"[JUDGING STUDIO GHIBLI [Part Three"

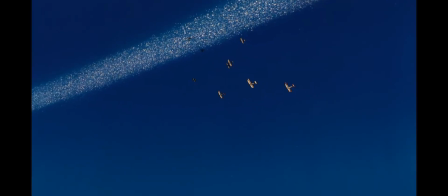The scene, which I can only describe as plain heaven, is strangely enough one of the most beautiful scenes I've ever seen in a movie.
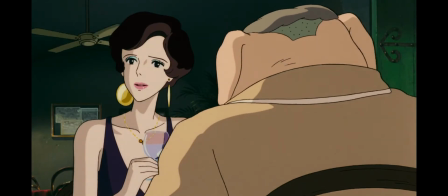Porco Rosso basically exists as a homage to films from the golden era of Hollywood.
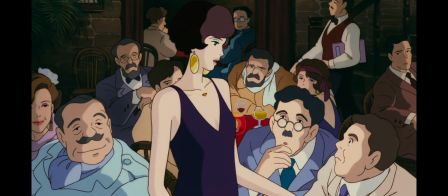The lovable anti-hero main character, the beautiful elegant love interest, the spunky younger sidekick,
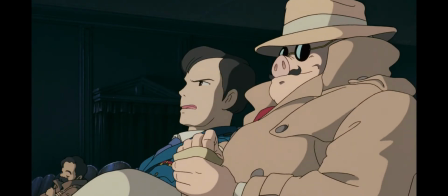the lawman that's friends with the anti-hero and lets him exist on this border between lawful and unlawful.
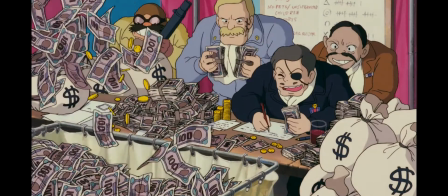Love and passion oozes out of every one of this film's orifices and I love it.
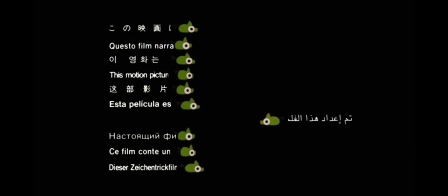You know a movie is special when even the opening exposition is filled with life and character.
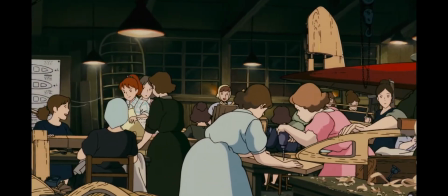That's without even mentioning the great animation and music, which are a given for any Miyazaki movie.
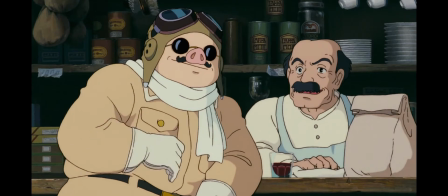What's interesting is that Miyazaki views this film as a mistake of sorts. The movie's production history is a combination of The Cat Returns and Howl's Moving Castle.
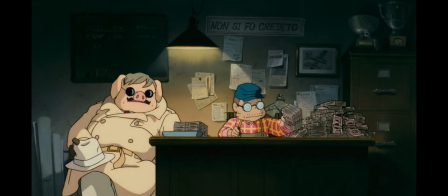This was adapted from a manga Miyazaki created, and it was originally going to be a short film to be exclusively screened in Japan Airlines flights.
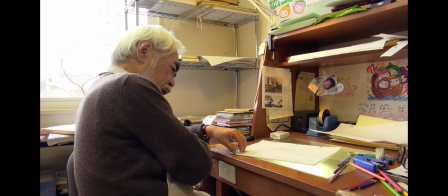However, the conflict in Yugoslavia at the time prompted Miyazaki to change his course, give the film a slightly more serious tone, and make it feature length.
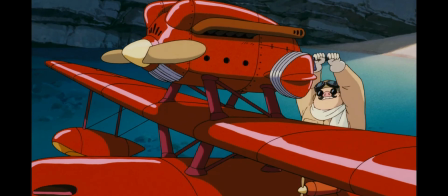I can't say it didn't harm the film in any way.
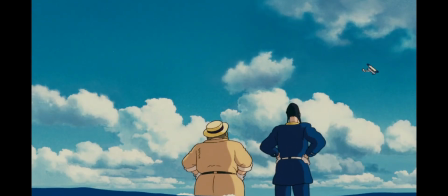It seems to have built up character growth for Porco, yet it doesn't really pay off in the end, same for many of the other different storylines going on.
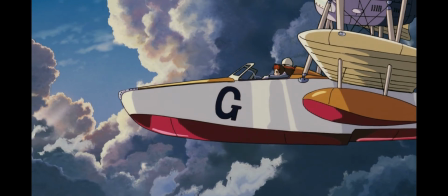It all results in an ending that seems jarringly gloomy and disconnected from the rest of the plot.
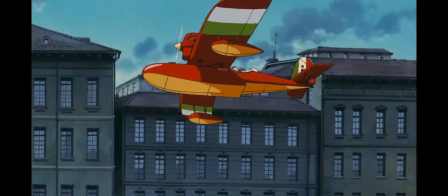It's not like it doesn't have an impact on the rest of the story, because what's the point of build up if it doesn't build up to anything?
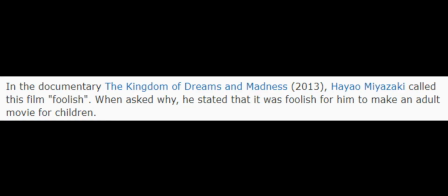It makes the rest of the film look somewhat unsatisfying. It's probably what Miyazaki meant when he said adult film for children, just this weird mesh of tones that don't really click well.
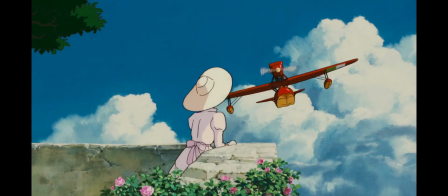Even with its flaws, I still think it's a blast. It's the journey, not the destination in this case, and I think it deserves to be one of Ghibli's more iconic works.
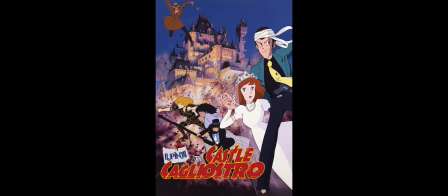Lupin the Third, The Castle of Cagliostro is Miyazaki's first feature film.
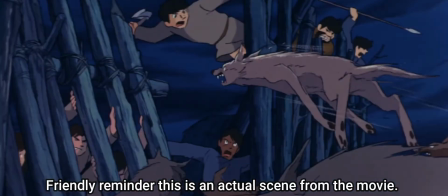While watching Takahata's debut, it was hard for me to imagine it was the same guy who directed, well, literally any of the other movies he made.
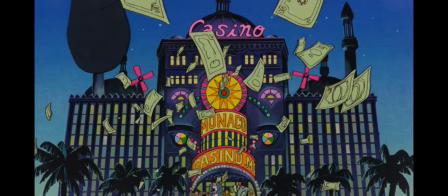That's not the case here. Just like with Porco Rosso, The Castle of Cagliostro is incredibly energetic and fun from beginning to end.
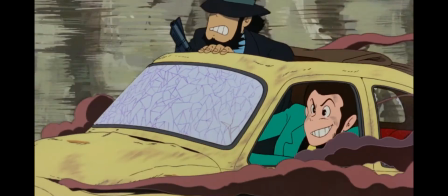It's the type of film that, if I had seen it as a kid, I would constantly watch it over and over and over because it's so much fun.
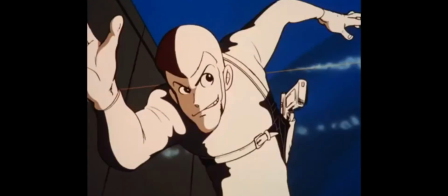Simple, wacky fun. It's based off of the Lupin the Third anime series, which is in turn based off of a manga by the late Monkey Punch.
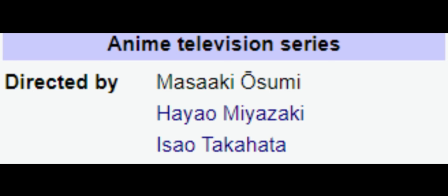Miyazaki and Takahata both directed episodes for this highly influential show, and so one of them was chosen for one of the film adaptations.
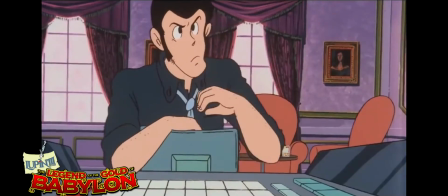I have never ever consumed a single other piece of Lupin the Third media, but apparently the characterization has been purposefully changed,
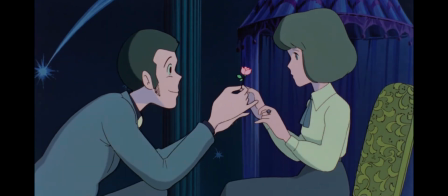the main offender being Lupin himself, who's turned from a selfish thief to a gentleman thief.
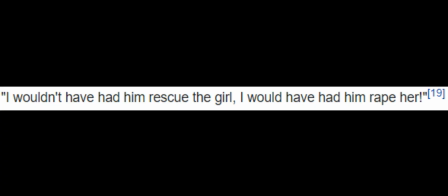Or as Monkey Punch himself put it, Okay.
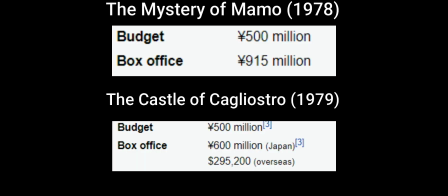This resulted in this film not doing as well financially as the previous Lupin the Third movie, but thankfully, it has since gained its much-deserved cult following.
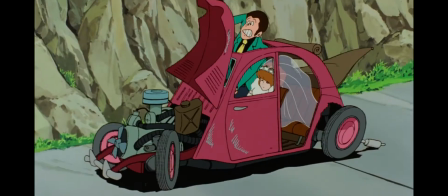While it may not nail the character down perfectly, it works wonderfully as a standalone experience.
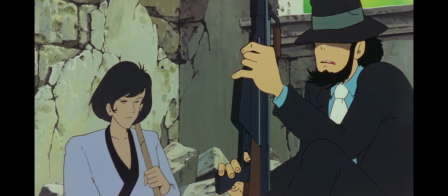Despite not seeing the show or reading the manga, I understood what Lupin's relationship with these characters was and what kind of role they probably served.
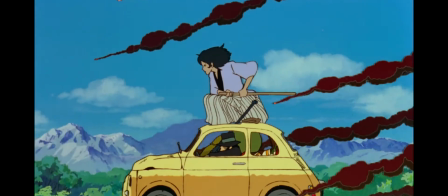Each of these characters is memorable and entertaining, and the interactions between them are creatively bizarre yet charming.
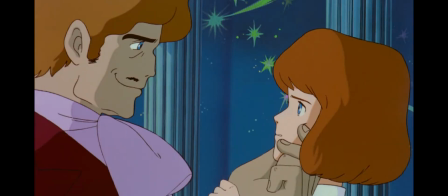The characters newly introduced for this movie aren't too interesting, but their blandness doesn't take away from how well they serve their role in the story.
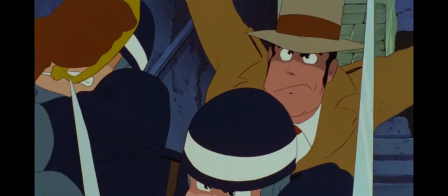The animation is damn good for something from 1979. Every action scene is appropriately fast-paced, and the detailed movements add to the excitement all the more.
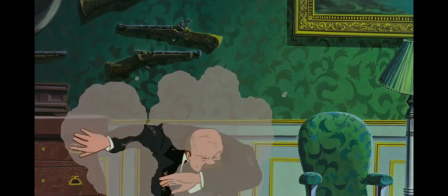The titular castle of Cagliostro is a fantastic setting for a caper film. The many traps and contraptions make it so that each scene has a unique threat Lupin has to overcome.
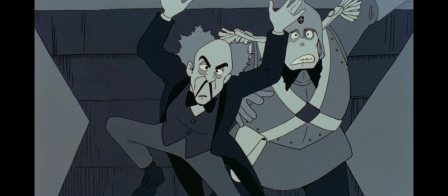Not just dodging a trap or something, but performing a feat of strength, outsmarting a bad guy, or manipulating the environment to his advantage.
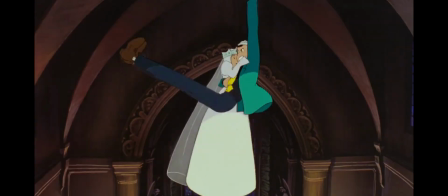This variety is what keeps the experience so endlessly entertaining.
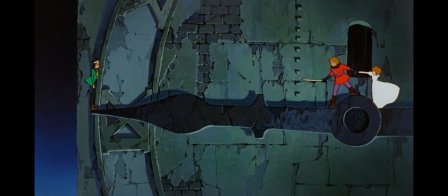Many of the set pieces in the film are so memorable and well executed, they directly or indirectly influenced many movies that have come out since.
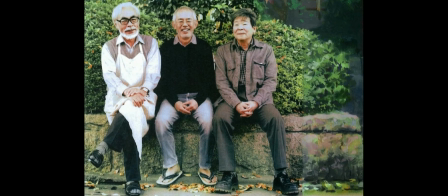The movie also caught the eye of Toshio Suzuki, which led to his and Miyazaki's long partnership, and ultimately the creation of the topic of this video.